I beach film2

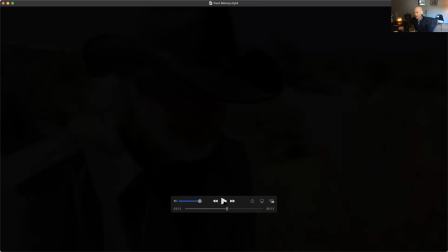Is the sheriff somehow an ex-criminal who's on a lam or what? Even just a subtle, 10-second dialogue that would help clarify those things.
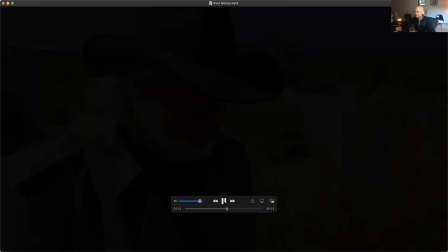The motivation behind that would help.
Where's my fucking money?
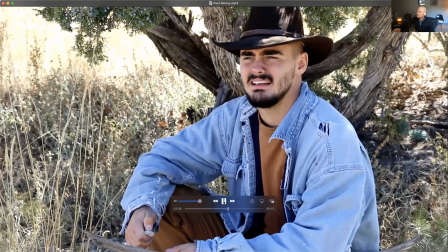I don't got it. What do you mean you ain't got it? The chicken's already seen your dumbass. Timing ain't right.
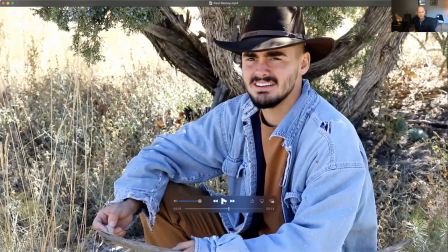I don't have it. It's time you have.
So again, this would have been the moment maybe to have clarified some of the motivations, right? I want my money that you owed me. You're going to go back to jail if you don't.
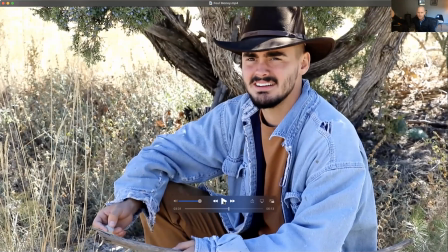I got, whatever. And then this guy could have been like, well, you were in on the job as well, and blah, blah, blah, that kind of stuff. That talks a little bit about why these guys need the money, why they're doing what they're doing, would have clarified a little bit more their motivation,
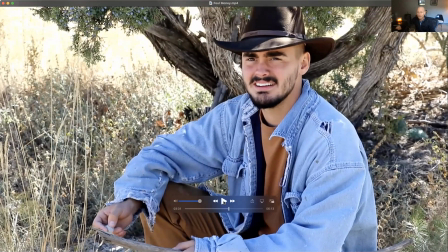because the motivation is going to help the audience understand a little bit about the tension between these two guys and maybe why he is, upset, and maybe why in the end, the sheriff ended up having to kill him,
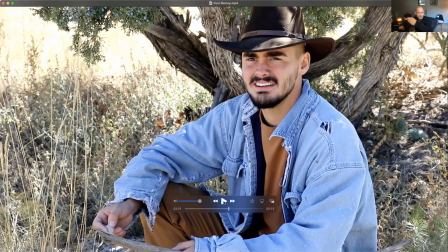because he thought, well, this guy's going to go squeal in the end, and so I got to kill him now, kind of thing. You know what I mean? It helps to clarify a few of those things that I think were sort of left loose. Like, why did the sheriff go and kill the guy? He just was saying, I'm not going to work for you anymore.
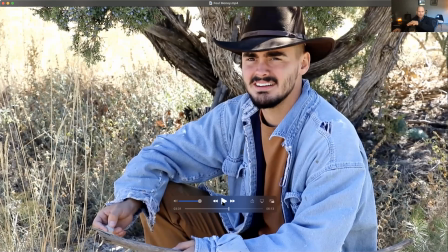So anyway, these are some things to clarify as you're building narratives to make sure that you're thinking about as you go forward.
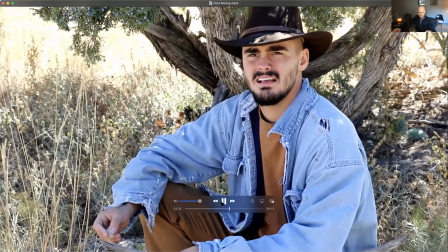Fucking money. You know what happens if I don't get my money, don't you? No, what are you gonna do about it?
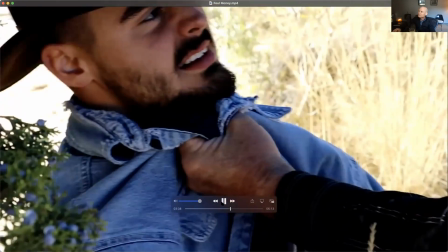I'll fucking show you. Yeah, I know. Yeah.
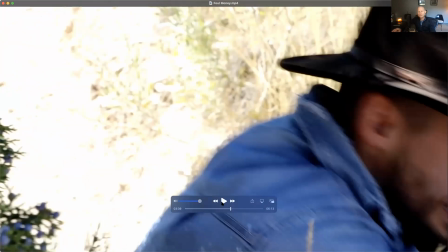Also, this is maybe where some soundtrack music would start to work. I don't know if you've got access to that too. I don't know. Maybe someone in your family plays music or that kind of thing,
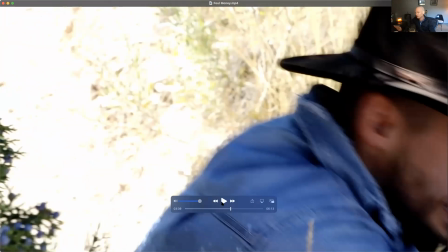or perhaps find some free open source music that you might be able to have, but some underlying sort of, soundtrack, that kind of thing, to help kind of accentuate it a little bit more, I think would be a good idea.
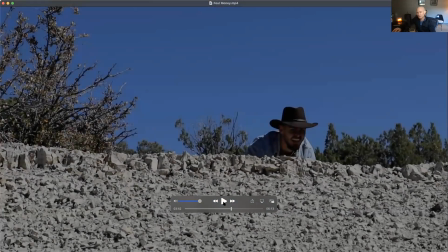But why is he able to manipulate this guy? That's what I'm interested in.
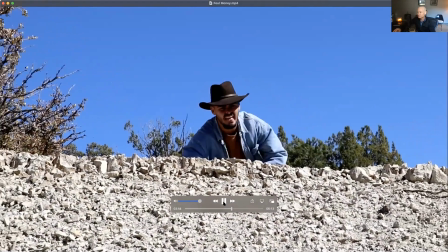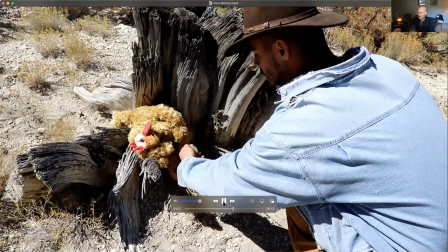See some music here, some soundtrack. Now, if we had a little bit we're up above him.
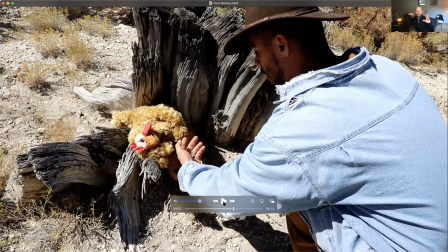So, being below, see, when we're talking about power, right? We deal with power. Who has the power right now? Right? Who has power?
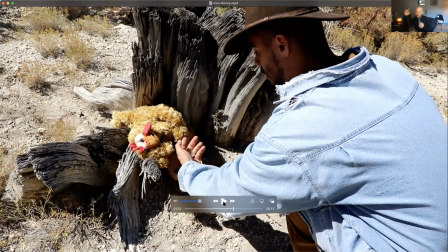Do we have power right now as an audience, or does this guy have the power right now as the character? We want to show him as powerful, or do we want to show him as weak? So all of this has to do with what we want to show the audience.
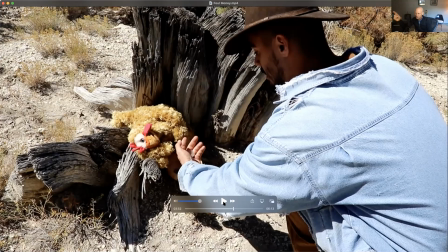When we want to show that he has power, we want to shoot from underneath, right? We want to be looking up at him. When we want to show him on even plane with us, we shoot him at a level. And when we want to show him as weak, we want to be up above him. So it made sense for us to we're at level with him.
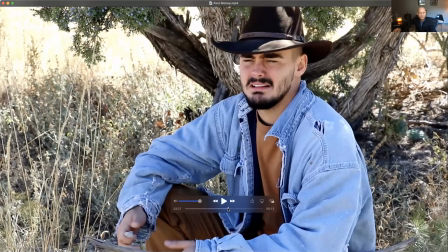So if we wanted to show the power, because we're sort of point of view with the other character, we should be above him, right?
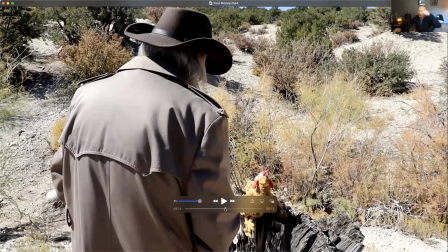So in this case, we're above the sheriff, right? We're slightly above the sheriff. So we have power over the sheriff, but the sheriff is the most powerful character in the whole piece.
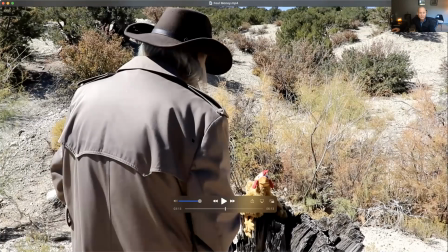So we should always be below him, right? Or at least, presumably below him. We should always be maybe even to this character, because we're presumably, on an even plane with this character.
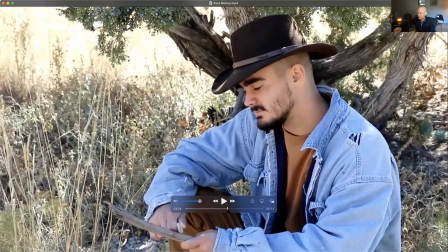So at this point, with this character here, he is now in a weakened position, right?